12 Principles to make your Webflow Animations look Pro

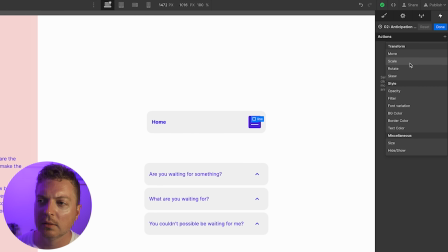495s
And I'm going to select the first line here. And I'm going to add a scale. We're going to do
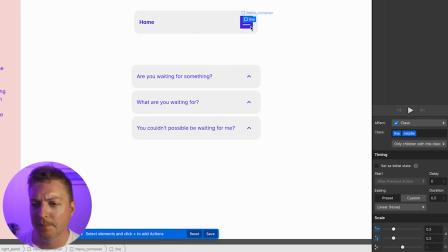503s
0.5 because we want that to shrink by half. In the next line, I can select it.
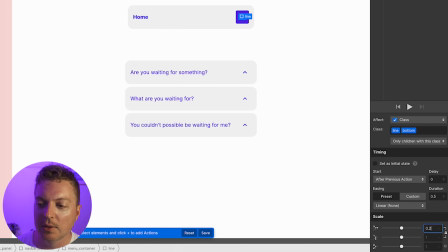513s
I'm going to do a scale of 0.25. I'm going to turn off the lock because I only want the width to change, not the height.
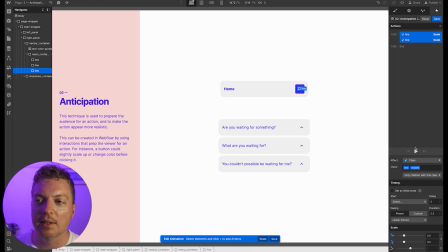525s
That's also 0.5. I want these to happen at the exact same time. So we don't want it to be like a PowerPoint situation.
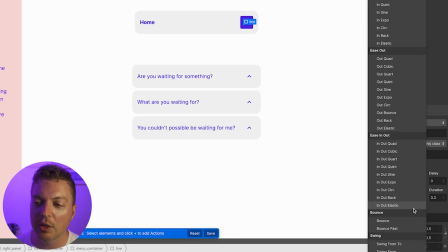531s
I'm going to set this to 0.3, just eyeballing it, and set it to ease.
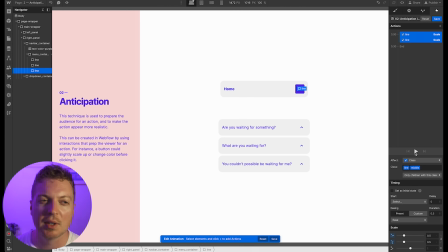537s
Ease is a really just very simple S-curve.
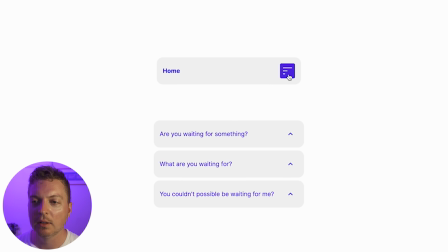541s
When we hover on it, rather than just being a pointer, we get an indication that it's actually a menu item. And then when I click on this thing, it's going to collapse down. Now, this is a really great use of anticipation and, to be honest,
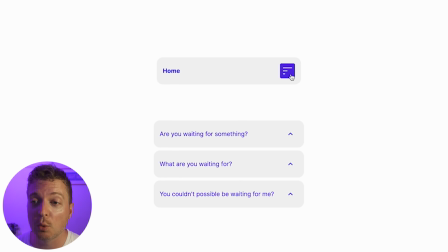556s
a little bit of squash and stretch because we're squashing the lines on the menu button.
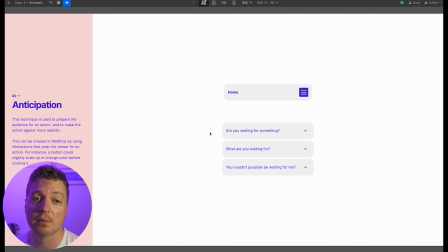561s
Now, let's also pretend that we have an accordion on the page. Most of the time with an accordion, same deal. There's a pointer icon when you hover over it, letting us know that it's clickable, letting us know that it's some sort of button. But that's about it.
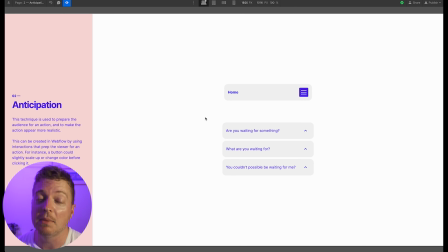575s
The only other way you would know it's an actual dropdown is maybe the arrow or the section letting you know that it's frequently asked questions. But what if you've never seen a frequently asked questions section? How would you know what it's supposed to do?
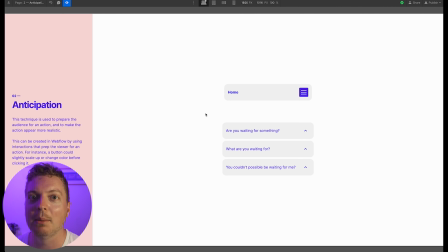588s
It might go somewhere, and if you click it, you might not be able to get back. It's a bit extreme, but you get what I'm saying.
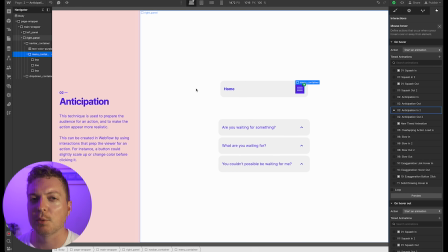595s
So what can we do about this one? Let's create an anticipation animation on this.
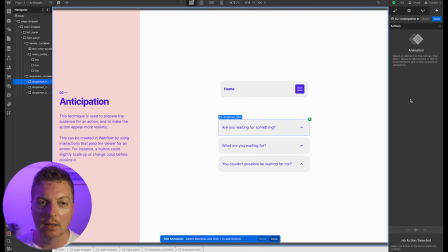601s
I'm going to select anticipation in. This is the one that I've already created for us. And I'm going to say that on hover, what I want to happen is maybe this arrow rotates 120 degrees.
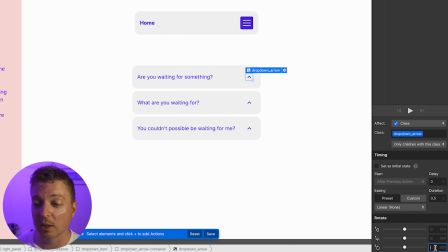614s
That way it'll tell us which direction the FAQ will collapse down into. I'm going to add a 120 degrees.
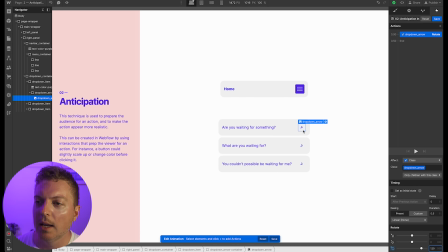620s
That looks pretty good. And then maybe the background changes too. I have a little arrow container here. That way when we rotate, it doesn't mess up the bounds.
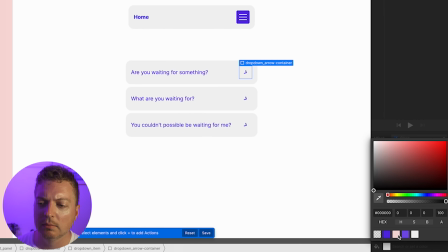632s
I'm going to say background color. I've got some here. I'm going to say pink, a little, Flux pink.
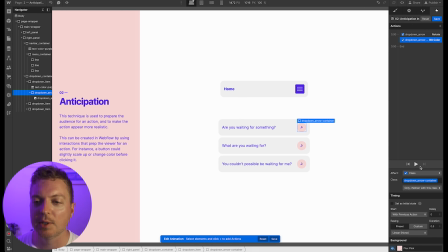640s
I want those to happen at the same time. So I'm going to drag those together. And let's just see what that looks like. Pretty good, but kind of boring with linear. So I'm just going to select both. I'm going to put faster duration on there. I'm going to go out circ. It's almost got like a nice quick speed jump to it.
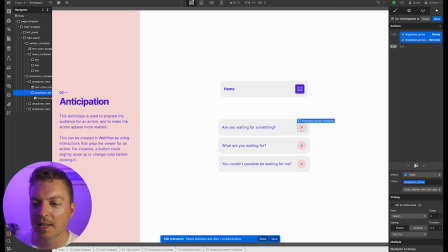661s
That seems nice. So when we hover over that, it'll show us the arrow rotating and we'll know, this is the direction that it's going to go in. And that's pretty good. But maybe we take this up one more notch.
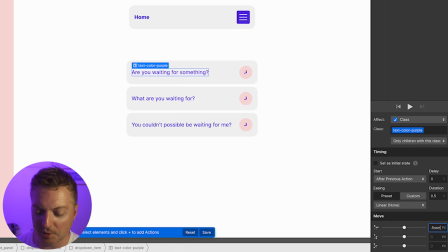675s
Let's add a little move here. Let's say 0.5 rems, which is 8 pixels.
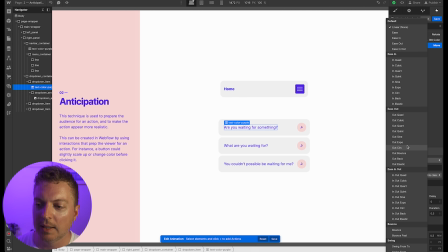682s
I put on there, give it the same time, give it the same speed, properties, and click play.
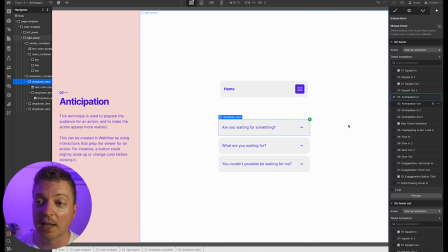691s
Now that seems nice. I'm going to hit save. Again, the out is automatically done for you.
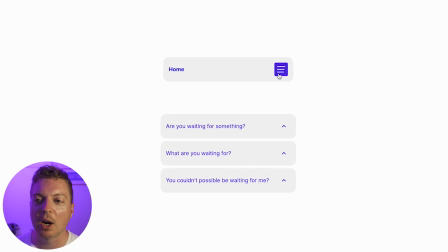697s
I'm going to preview that. So now we've got our menu. We know what that does because we hover on it. We've anticipated what it will do. And now with the FAQ section, when we hover, it tells us these things are probably going to go down.
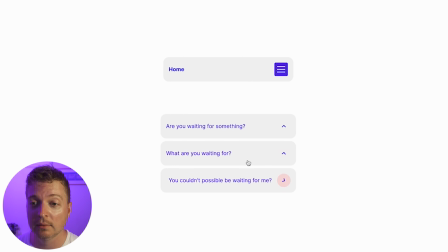712s
If we click, I think the arrow will probably move all the way. And there's something about that indent that makes it feel really nice.
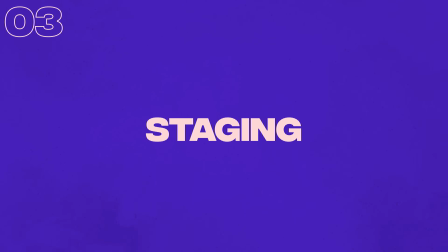721s
The third principle is staging. This principle is akin to the staging in theater or film. Its purpose is to direct the audience's attention and make it clear what is the greatest importance in the scene, what's happening or what's about to happen.
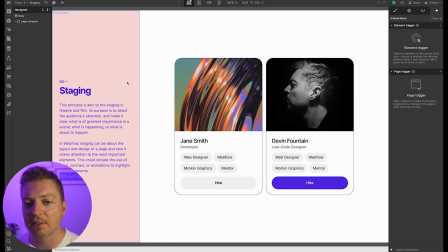734s
In Webflow, staging can be about the layout and the design of the page and how it draws attention to the most important elements.